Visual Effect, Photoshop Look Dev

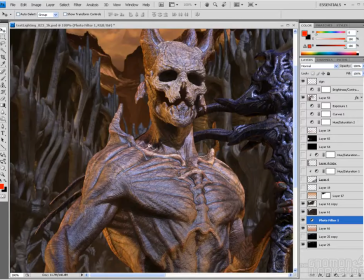4:11 You can see that this layer I just blurred the background. And so this is just me thinking I'm going to end up needing a little bit of depth of field.
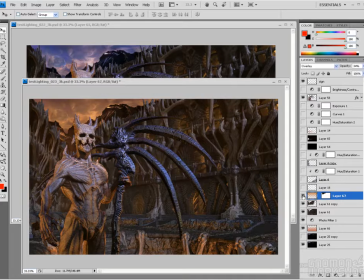4:23 Here, this layer is an overlay layer where you can see I'm making everything a little bit more orange, making things warmer. This layer is just an overlay layer that's brightening up the interior, but I ended up having that off.
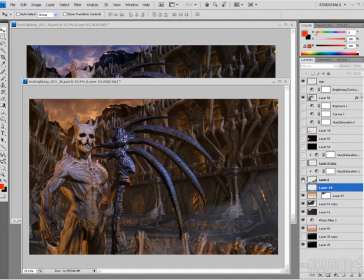4:38 A little bit of smoke in the scene, so telling myself that I'm going to need some effects in here to make it more interesting. And that's just an HSV node on that smoke, just to make it warmer. A little bit of smoke on the left, again with an HSV node to warm it up.
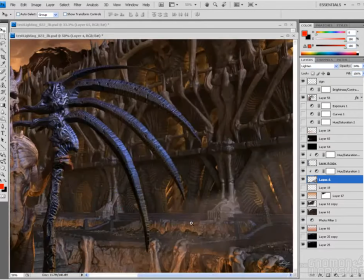4:59 Here I'm brightening up the lighting in those pits because I felt that
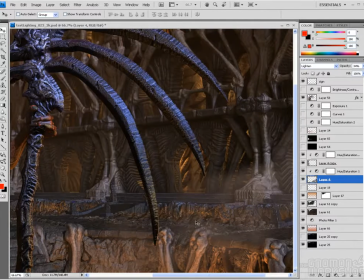5:07 the separation between this ridge of rocks and the pit and the rocks behind it wasn't reading very well. And so brightening that up by maybe adding some fog or smoke or something coming out of there was going to be helpful.
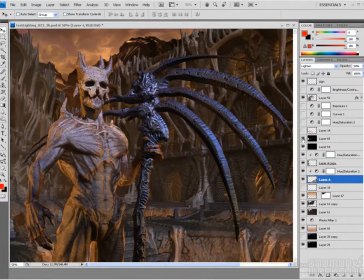5:26 Here, this is just me making a paint layer, just saying maybe there's some wispy fog inside here. That's what this is as well. And then 3 color correction layers, or adjustment layers. One that's adjusting HSV of the overall image.
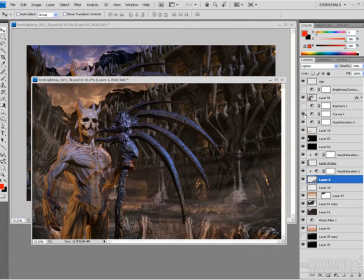5:45 One that's applying a curves node to increase contrast. And an exposure node to also increase contrast. And then a brightness contrast node on top of everything to just boost things up.
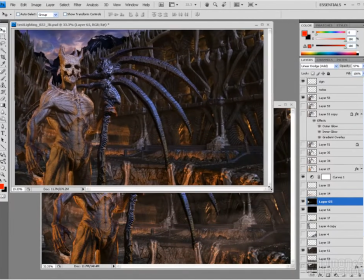5:58 And so the difference between 22 and 23 isn't so much the scene file.
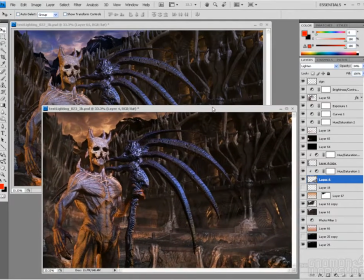6:04 It's really just the fact that I've done a lot of work in Photoshop.
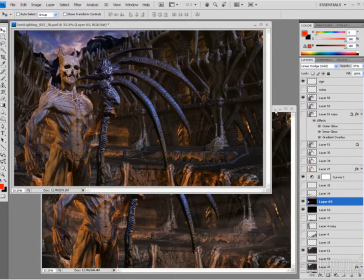6:08 And then, you know, between this image and this image, I think this one just looks a little bit cooler.
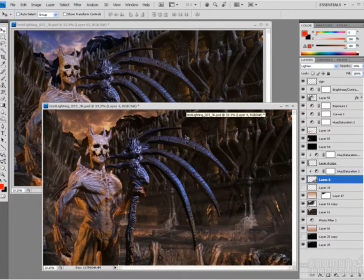6:15 Just by having the increase of contrast, it makes it feel a little bit more photographic. And a little bit darker.
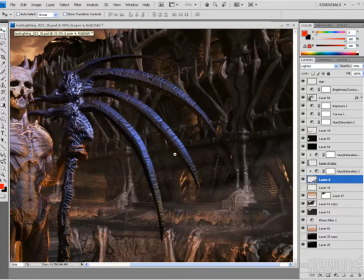6:28 But there was still a little bit of work to do in it.
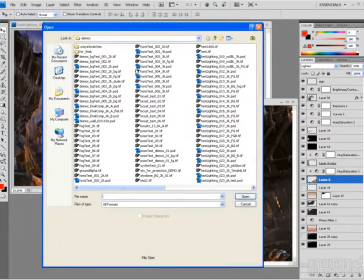6:31 And so as far as PSDs go, and experimenting with that,
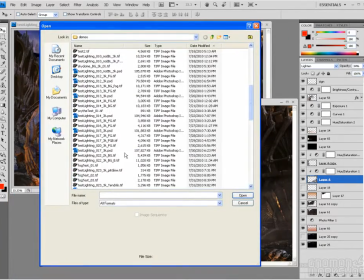6:40 so we're looking at 23 right now. So we're looking at this one. And then at this point, I can tell here that this is rendered at 3K.
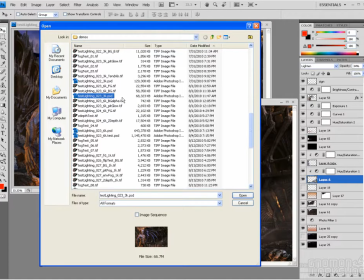6:56 So even though these are test renders, I'm still rendering them kind of big so I can really evaluate the detail in the image, because I know that in the end, if I'm going to do a big render for the animation or for a still, I need to start evaluating things a little larger. And, you know, as days are going by, it's not a big deal to, you know, launch a render before I go to bed.
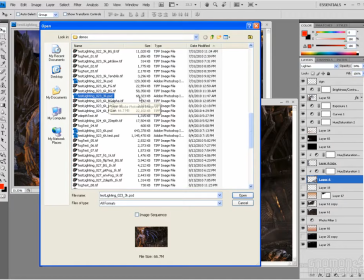7:16 That's high res, and then comp it in the morning. So, but this one, the fact that at 23, I decided to jump up with a PSD at 6K meant that I was potentially feeling that maybe I'm getting close to being done with the image.
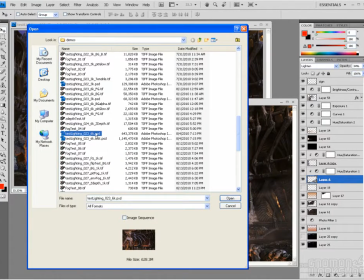7:35 And so this just means I rendered out, you know, the background and the character a little bit larger. And let's open that up.
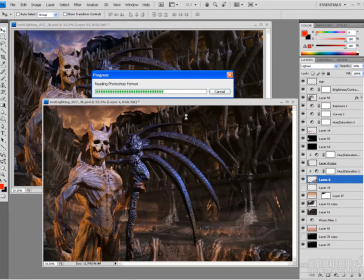7:47 Because since I knew that 6K was going to, by this point, I knew that 6K was going to be my target output. I knew that this was basically my aspect ratio,
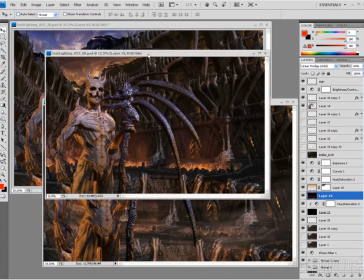7:56 and that this was the aspect ratio for both a 30-inch display, and then that would be my target for the animation, and then my rendered print would be at the same size.
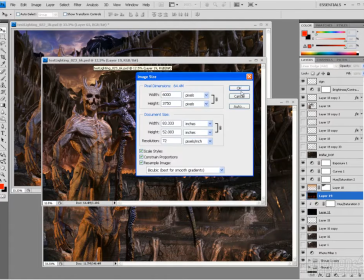8:09 And so this is now big, so we can see 6,000 by 3750, and it's basically the same as 22.